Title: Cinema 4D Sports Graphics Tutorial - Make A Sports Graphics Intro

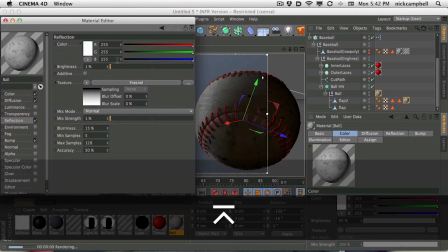(20:35)
Let's turn it down and see if we can't get a little bit more
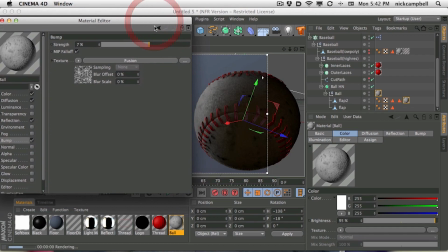(20:41)
maybe bump in there also to diffuse that reflection and to make it a little bit more dirty.
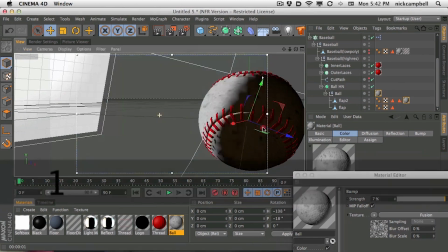(20:47)
And that's looking a little bit better. Okay.
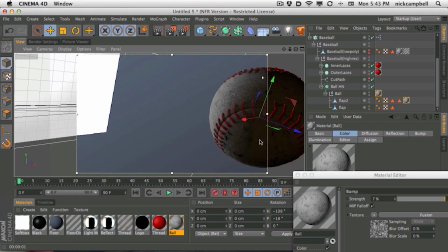(20:52)
So let's stick with this. And again, we may go back and tweak, and that's okay.
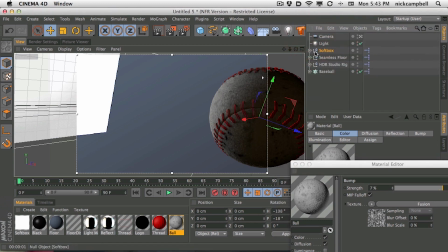(20:59)
But I think for now, I think we're ready to start adding some dirt and to kind of flesh this comp out a little bit.
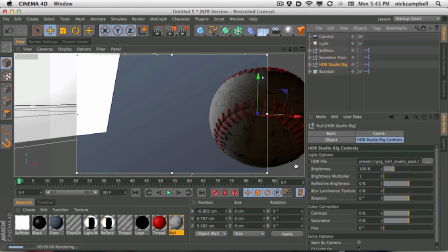(21:07)
From here, I want to turn that softbox off. It is in the scene. It is in my way. I want it to continue to light. I just don't want to see it. So in the softbox, at the bottom, you can see it has seen by camera.
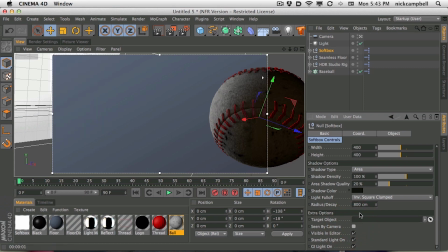(21:21)
We can just turn that off, and then now it won't render. And I'm actually thinking I may turn it up a little bit again, just to pop that whiteness on the corner. All right. Not bad. Okay. I still think we have a little bit of work to do on the ball.
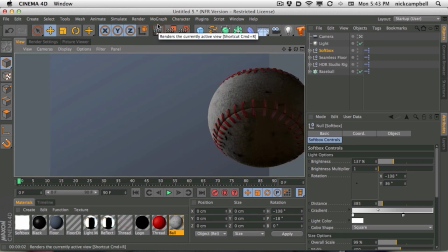(21:39)
But like I said, let's move forward. I think we have to go back and tweak this texture.
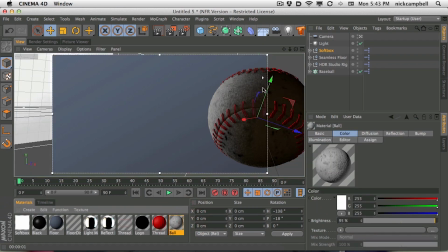(21:44)
But let's go ahead and add the dirt, and then we'll go back and fix the rest of it. So let's add, let's turn off our interactive render region, and let's add the, let's turn off our camera.
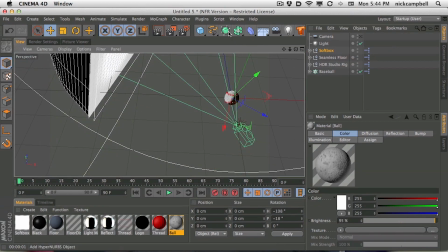(21:57)
Let's start adding the dirt. So the dirt was made with the landscape object.
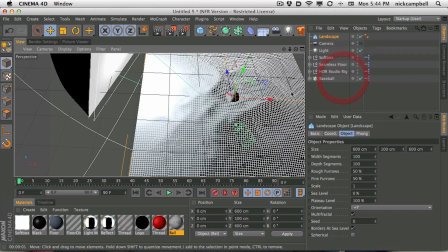(22:05)
And so I just grab a landscape object, and then what you can do with the landscape object is hit spherical,
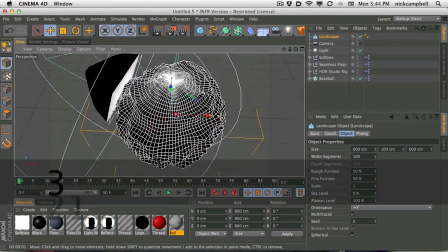(22:11)
and if we zoom out far enough, you can see we have this little planet, right?
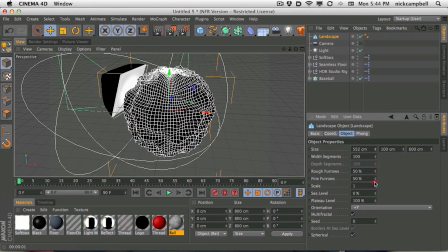(22:15)
It's this little kind of curly planet, and then we could shrink it way down, you know, dirt-sized.
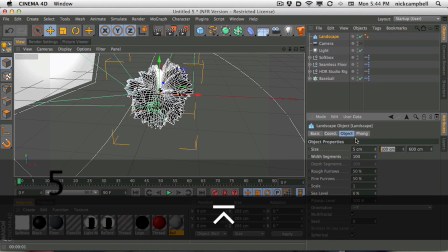(22:22)
Let's just go like 5 centimeters, whatever. And then we can also shrink the outside of it way down.
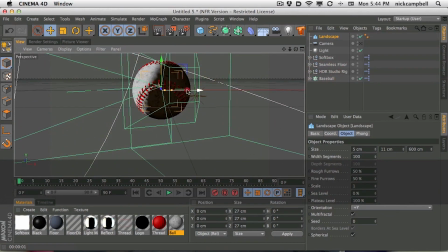(22:29)
So now you can see why I made that ball a lot larger, because we have to deal with some really teeny little tiny particles here.
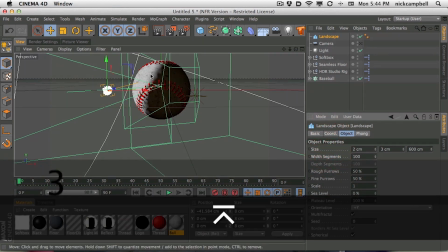(22:37)
And if we make it too large, we're going to have to start putting like 0.1 and stuff in here. And that could just be tedious at a certain point. If you could save yourself a key command early by scaling things up, it's not a bad idea.
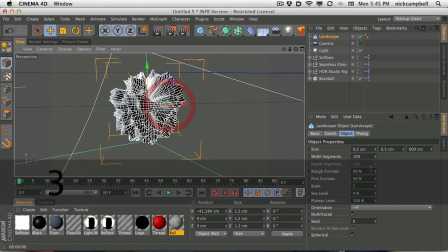(22:52)
So here's our dirt. What's wrong with this dirt? It's got too many segments, first of all.
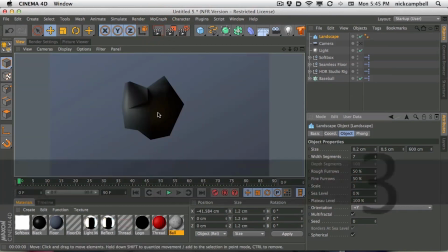(22:57)
So let's just kind of dumb this dirt down a little bit. We just need kind of a little rounded little shape that doesn't really have any sharp corners. You can see we're still seeing like little sharp corners. We just need like a little, you know, lump of dirt.
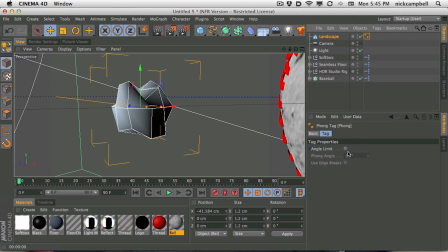(23:10)
So one thing we could do is in the Fong tag is turn on the angle limit and crank it up.
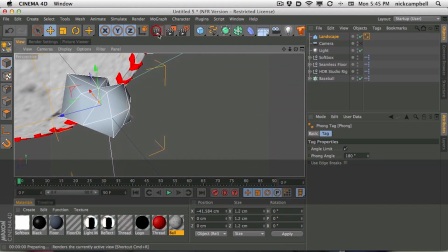(23:16)
And so now we're going to get this kind of more rounded shape. It's going to be really hard to get these sharp angles.
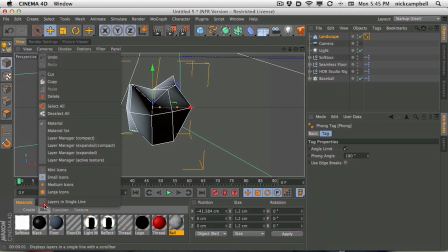(23:23)
The other thing we could do is make a new material.
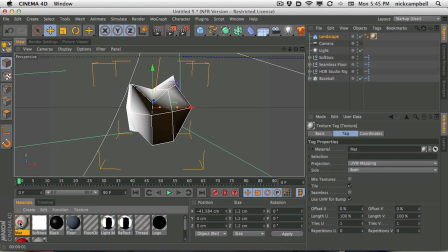(23:27)
Create new material and drag it on there, and let's start to create like a little bit of dirt material.
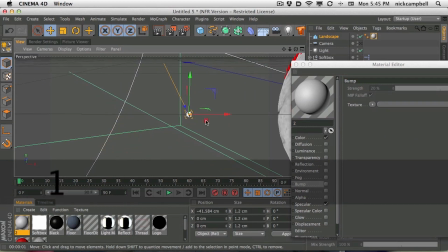(23:33)
And we're way too close to that thing. This thing is going to be this big, right? So that's our dirt.
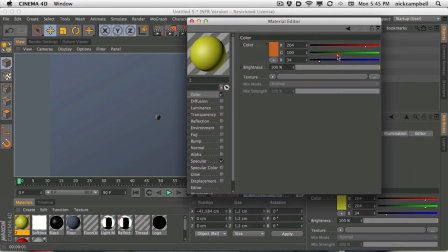(23:38)
What do we do to our dirt? First of all, we make it brownish. Now, brown's weird, man. Brown is not a color that you see in the rainbow, right? But brown is kind of this reddish, like darkish red, you know.
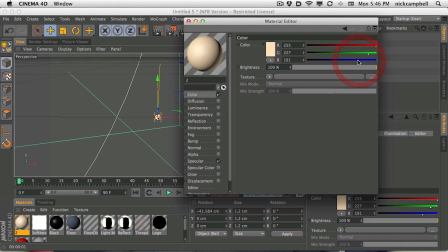(23:55)
Because up here, you get this, you start to get like a pale kind of red, right? Brown is kind of this, and you know, I'm half colorblind, so don't trust me. But like, this is where I get my brown. It's kind of like a mostly red, a little bit green, and not much blue. And that's kind of the brown.
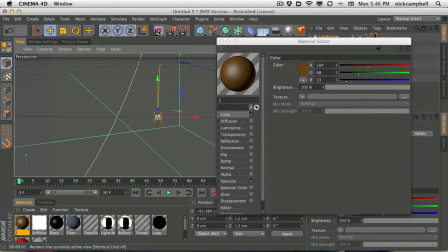(24:14)
Brown's weird, man. Anyway, that's our brown. Okay, we're getting better.
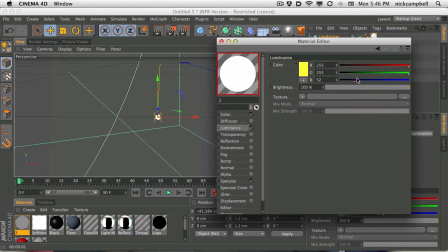(24:18)
Let's add a little bit of luminance and also add a little bit of brown and tone it down.
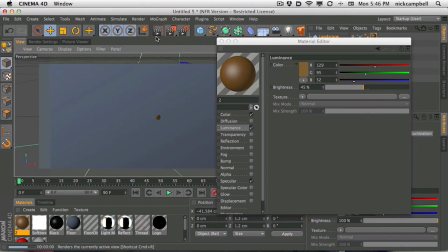(24:24)
And this way, it's going to be almost give it like a subsurface scattering kind of see-through effect that dirt has, where
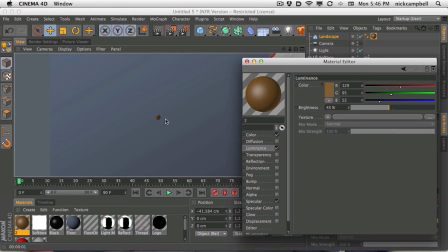(24:35)
it's not dense sometimes. Sometimes it's a little got cracks in it and you can see through it and got all this stuff.